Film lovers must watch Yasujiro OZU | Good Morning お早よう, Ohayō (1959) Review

In a way, he's almost tricking us with these bright colors and the comedy that he uses to teach us something, kind of in the way you trick a child to teach them something. Hey everybody, my name is Nick. I'm a director living in Taiwan, but right now I'm traveling through Japan. And because I'm in Japan, I decided to watch a film by one of the great Japanese directors, Yasujirō Ozu. And Ozu, you've probably heard of, because he is not only one of the great Japanese directors, he's one of the greatest directors to have ever lived. This actually is the first Ozu film I've ever seen. And the first film that I decided to watch was a film called Good Morning.
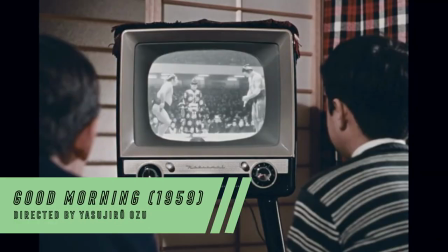[0:44]
Good Morning is about two young children who would like to get a TV set from their mother and father.
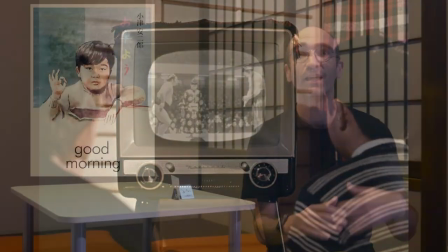[0:51]
But because their mother and father refuse, because they don't have enough money to buy this TV set,
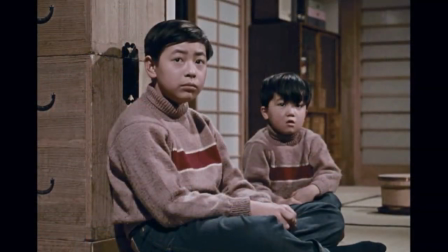[0:55]
the children get upset and in an act of protest decide to stop talking. They don't talk at school, they don't say good morning to the neighbors anymore, they don't say anything. At first the parents are pretty happy that the children are not gonna talk. They think, oh, what kind of punishment is this?
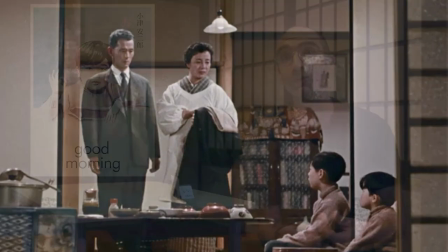[1:10]
But after a while they realize how important it is for the children to speak to their teacher, to them, tell them that they're hungry, things like this. At first glance, this movie seems very lighthearted, and it is. It's a comedy, and it's kind of like a family comedy reminiscent of a 50s sitcom, similar to something like I Love Lucy. But upon deeper inspection, the film is actually very sophisticated in both its technical execution and in the themes that it's trying to discuss.
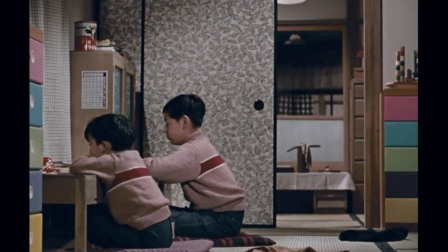[1:44]
The first thing that stuck out to me, and will probably stick out to you, is how beautiful the colors are in this film. Typically, Ozu shot in black and white, but in some of his later films, he used color. And the way that he used color in this movie is pretty amazing.
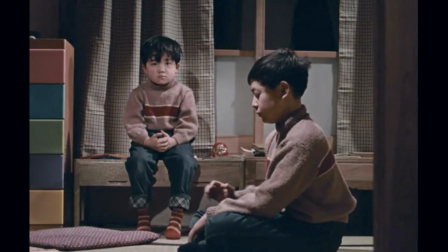[1:59]
You know, you're dealing with children, so he uses a lot of interesting colors in their rooms and in the spaces that they occupy, and it adds a lighthearted feel to the movie, which helps to mask the more serious themes that Ozu is discussing. In a way, he's almost tricking us with these bright colors and the comedy that he uses to teach us something, kind of in the way you trick a child to teach them something. He wants to talk about society and social dynamics and things that are very serious, but he does so in a really fun way. He uses this sitcom style, which is very lighthearted, kind of mindless viewing, something you would watch on the TV that the children want. But he uses this style to talk about something that he really wants to say about society.
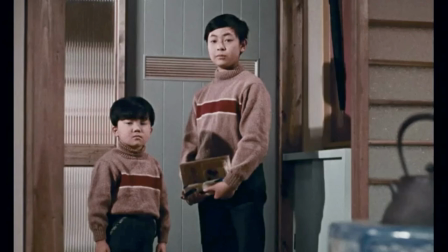[2:47]
And of course, we can't talk about Ozu without talking about his framing. The way that he uses the camera is pretty dang amazing. The framing is very low. Everything is very low to the ground. He keeps the camera in the perspective of the children.
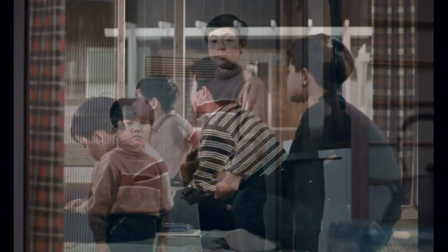[3:01]
We feel like we're watching adults, observing them as children,
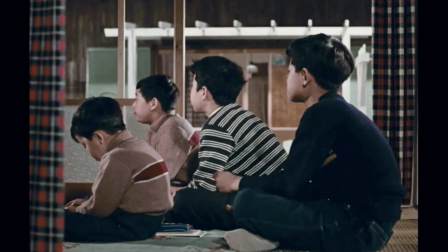[3:06]
or even a visiting relative sitting in this house, kind of watching this little drama unfold. Another really interesting thing he does is utilize the frames of houses like these old houses. For example, these windows will open up and you'll see the house next door.
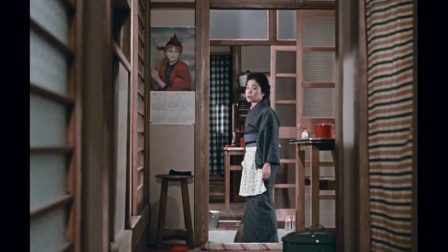[3:22]
You'll see through doorways into other doorways, across the street into the next house.
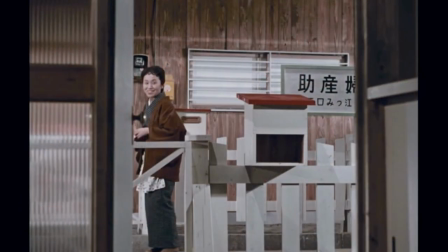[3:28]
He uses these frames within frames all throughout. And what it does is it gives you this feeling that all the houses are connected. All of the families in this suburb are kind of watching each other, and in a way it makes it a little unsettling. You don't know whose house is whose. You don't know where you are.
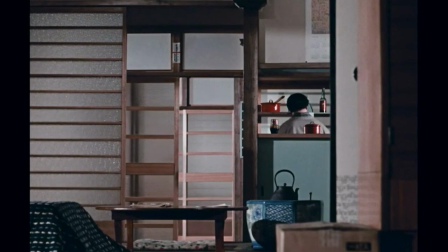[3:48]
None of the spaces seem private, which I think is what he's trying to convey, in that this suburban environment, no one has any privacy. All of the families are gossiping with each other and watching each other. Ozu also breaks the director's line quite effortlessly.